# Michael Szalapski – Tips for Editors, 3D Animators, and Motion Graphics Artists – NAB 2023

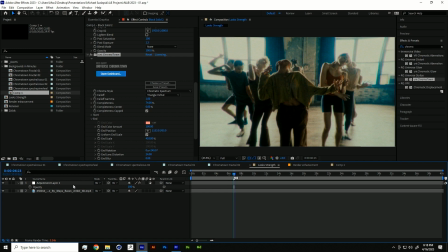1991s
So before this recent release of Magic Bullet Looks, the strength slider was useful in some situations, but if Magic Bullet Looks had like lens distortions or things like that that really move pixels around,
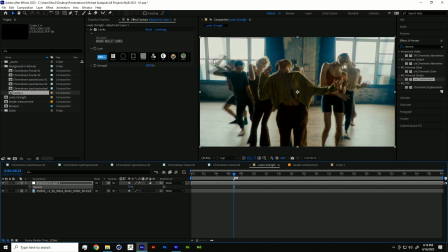2011s
the old strength slider would be more like this, where it just kind of fade the effect, so you'd get like double arms, which is no good when you've got dancers. Like, it would just kind of double the images up. But now, instead of that, it just nicely and smoothly just transitions between it. So when your client's like, I want it filmy, and you make it really filmy and gross, and they're like,
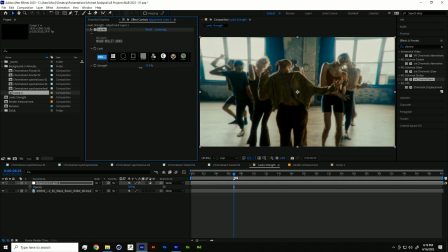2028s
but less than that, you can just easily save time, back off with one slider. All of these effects have their own strength sliders, and they all back off all together. Saves you some time. Now, I also want to talk about how Magic Bullet Looks works for enhancing your 3D renders.
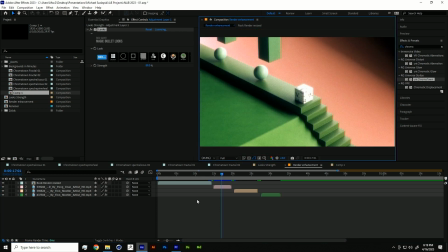2048s
3D renders, you know, they come out of the computer and they're perfect, and you want to add some of that analog warmth. I currently live near Nashville, Tennessee, Music City, USA. And I know someone who worked for years and years and years in a recording studio there, and people said his mixes, he was like the guy who did the mixing and mastering, he said his mixes are so good.
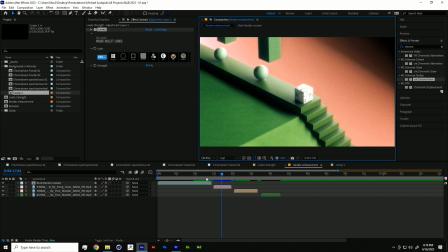2067s
They just have this like, to them. They couldn't really describe it, but they had a feeling. And the trick was, he would feed his digital, you know, his giant digital board, he would feed that mix onto a cassette tape and then back into the computer. So he would get that cassette kind of warbly analog warmth into it. No one knew his secret sauce. It was just he put it onto tape first and then back into the computer. Well, in this case, we can simulate a lot of that.
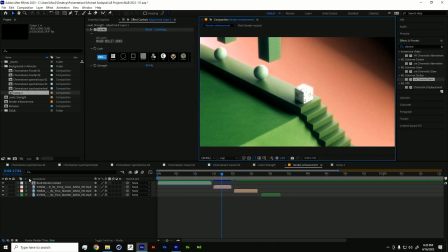2091s
So I've got the 3D render here.
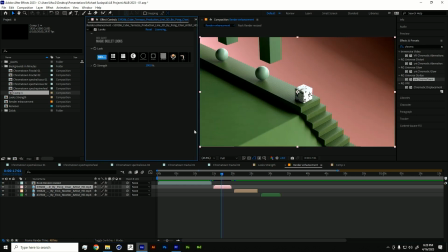2093s
And this 3D render, you know, looks fine, but it's, you know, it's cute, it's fun, but it's cold.
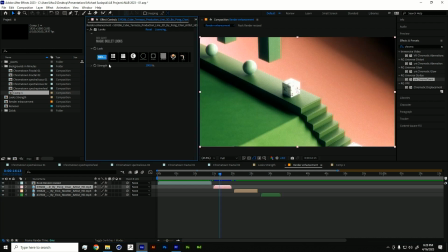2101s
And you can add some lovely magical looks. This is a slightly extreme example because we are streaming online and sometimes the stream doesn't show stuff well. So these are going to be some slightly extreme examples. But I'll show you the tool chain that I like to use on some of our things.
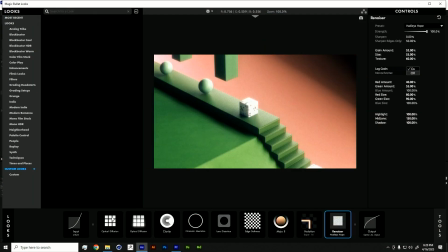2114s
And I'll kind of walk through some of them real quick. I've got optical diffusion twice, you say? Indeed. And I'll explain that here in a second. But let me turn, let's see, that one off, that one off, that one off, that one off.
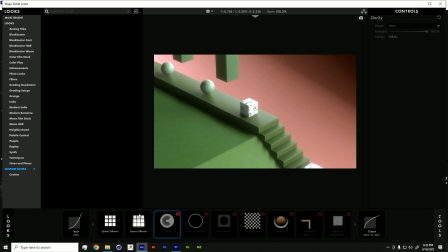2126s
You know what? I'm just going to turn all of them off. And I'll go to optical diffusion. You're like, why do you have two? I like two. I've got one that's kind of tight and, you know, small size, a little bit glowy.
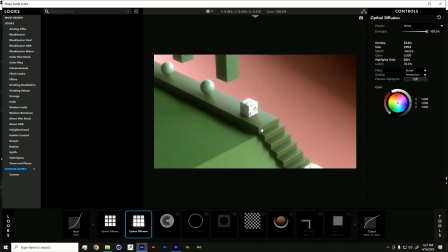2139s
And I've got another one that's like wider and washes out over the whole thing. So it kind of gets some of that kind of grungy, like it's film on an old film thing, some clarity to bring back some detail. And then a little tiny bit of chromatic aberration. Don't go crazy. Some lens distortion, especially useful with camera moves.
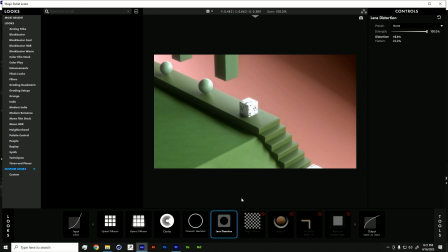2155s
It gives your 3D render just a little bit more of a, it was filmed with a camera look, which I find very useful. And a little bit of edge softness to take off any chromatic aberration edginess that might be there.
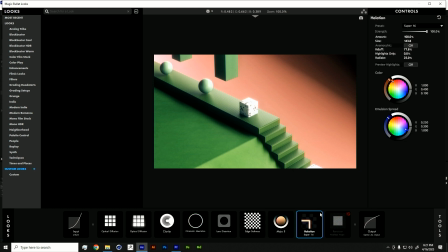2167s
And then mojo, just because I thought it punched up the colors nicely on this particular shot. Some halation, which I will cover here in just a second, more specifically. I love the halation in Magic Bullet looks. As far as I know, it is the best halation effect out there. And renoiser. All these tools together work very nicely. I do want to point out one thing.
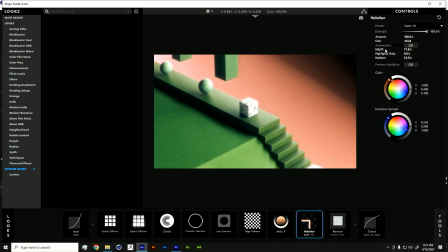2185s
In Magic Bullet looks, if you are like fiddling with stuff and you want to go back to the defaults, all you have to do, this also works in the Trapcode designer, by the way, is double-click on the property and it goes back to its default, which is very handy. So there's that.
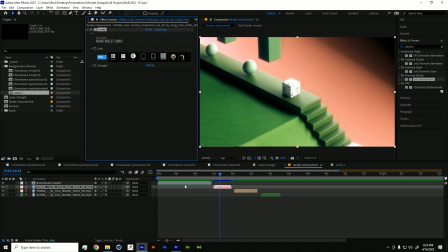2200s
Very handy. All right, we are going to get out of that. And I'll show another thing that is useful here.
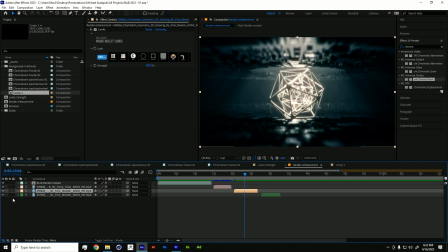2206s
You know, I'll show a couple more tools. This one is a render that looked like this before looks came along. Looks added a bit of, like, just a lot more warmth and color to these shots. Same with this one.
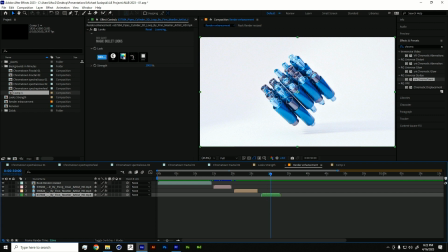2218s
I used a LUT. Oh, I do need to talk about the LUT. I know you talk about the LUT.
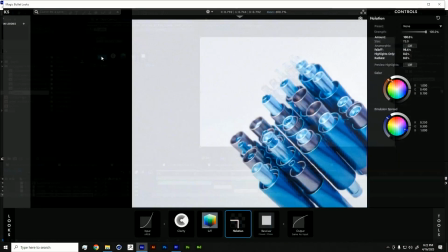2223s
So let's say you use LUTs in your 3D work or any of your work in general.
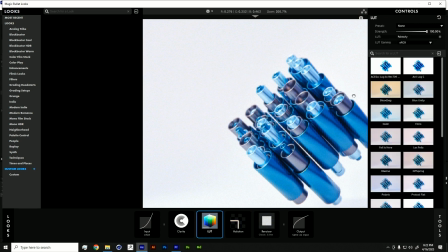2229s
You're like, I've got LUTs that I want to use. But searching through LUTs is so hard because you just got the file name. Well, right here in looks, you've got LUTs. You can just like, oh, look at that.